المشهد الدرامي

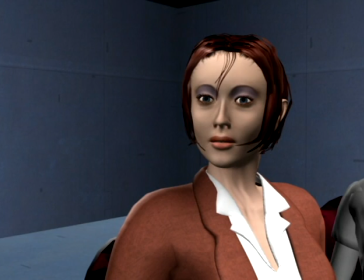[20:37]
And if we later find ourselves entangled in lines or have lost orientation, there's no faster way to get out than with a master, even if it means crossing a line on the way out.
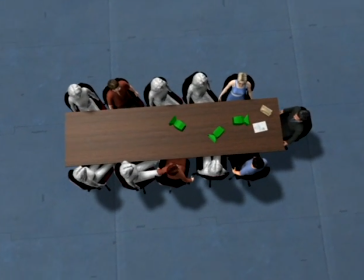[20:48]
A third thing to notice is that doing groupings that include more than one character is much better than doing single shots on each character.
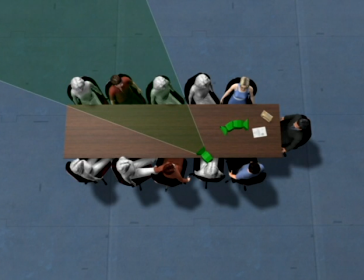[20:54]
Not just because we have less cameras to shoot, but because overlapping characters and scenery make spatial continuity easier to maintain.
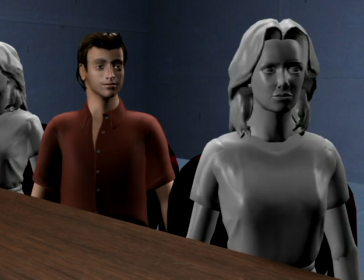[21:02]
This means that even if the red man is mainly doing the talking, we frame the shot to include the extra next to him, and this will also be her shot if she has dialogue.
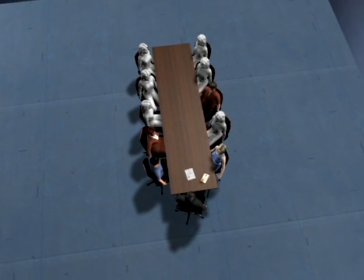[21:12]
A last thing to notice is that the dialogue is usually between very few characters and the rest function as extras.
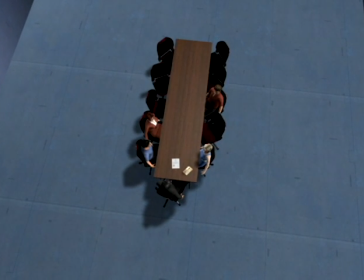[21:17]
So if we remove the others, we can easily cover the scene using techniques we've already looked at. Here the dialogue centers around the man in the suit and the blue woman, with occasional comments from the others, so let's try the line-crossing L shape we looked at in the last chapter. We'll simply put in two reverses for them, a master,
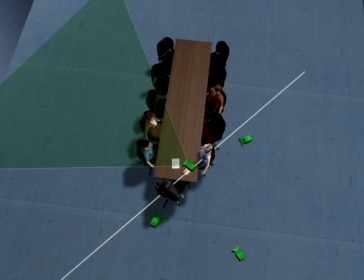[21:36]
an insert on the blue man and the red woman, and an insert on the red man and the surrounding extras.
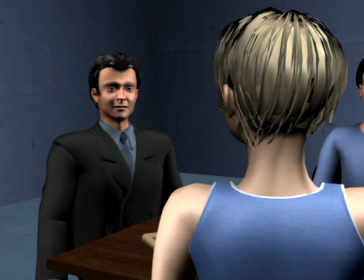[21:42]
Starting in the master, we'll cut to one reverse on the main dialogue, and the other.
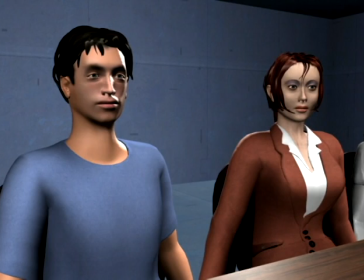[21:49]
Then sneak across the line to this shot, and to this shot.
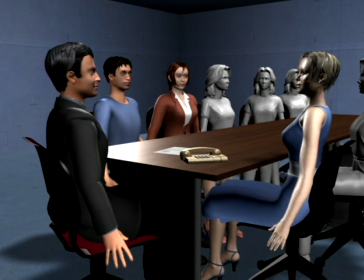[21:54]
Back and reverse dialogue, and so on. Finding a shape based on the characters that really matter quickly gives structure to the coverage,
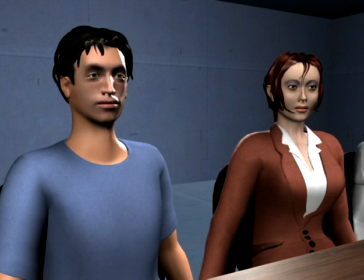[22:02]
and adding all other cameras according to these lines gives us more than enough to cover most scenes with.
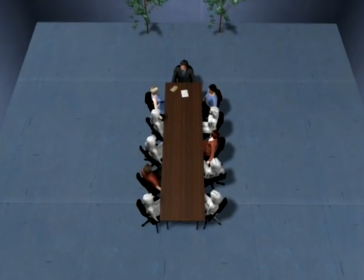[22:09]
But let's look at a different technique that can handle any scene regardless of how complex it is.
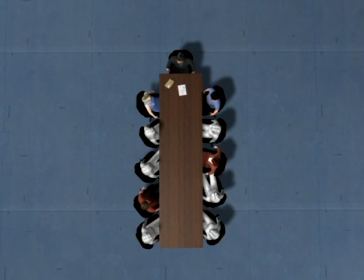[22:14]
When the dialogue is all over the place, and no simple technique will solve it, the trick is to draw every conceivable line in the scene and then place cameras that work for as many lines as possible. This will temporarily make the diagram look overwhelming. The obvious lines come from dialogue.
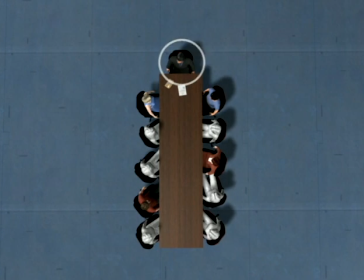[22:31]
Here the CEO at the end of the table talks with a blue woman. He also talks with a red man, and with a red woman, who also talk with each other. At some point, the blue woman comments on something the red woman is saying.
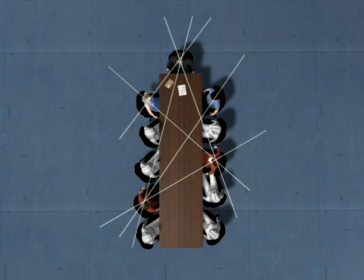[22:47]
And at some point, the blue man comments on something the red man is saying, after which the CEO adds a remark. Other lines come from reactions, or from anywhere there's a tension between characters. This extra will have a reaction to something the red man says, which creates a line here.
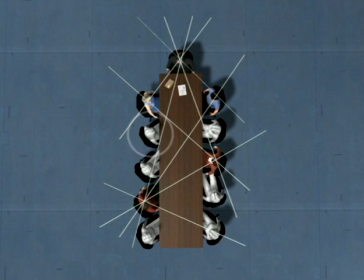[23:03]
And this extra will have a reaction to something the red woman says. For the beginning of the scene where this line is active, we'll start with a wide over the shoulder on the woman, a close-up on her, and a close-up on the CEO, which we've placed like this so it'll work for dialogue with the other characters as well.
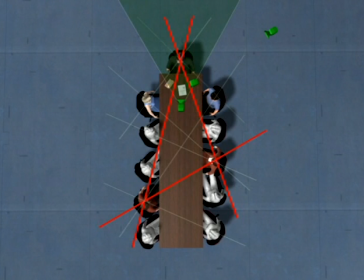[23:22]
For the main dialogue between the CEO and the red man and woman, which happens within this triangle, we'll add two more outward cameras, and all three will cut smoothly as long as we're inside the triangle. For the dialogue between the red man and woman, we'll also add a pair of external reverses, which we'll need to hinge in and out of because we'll be crossing these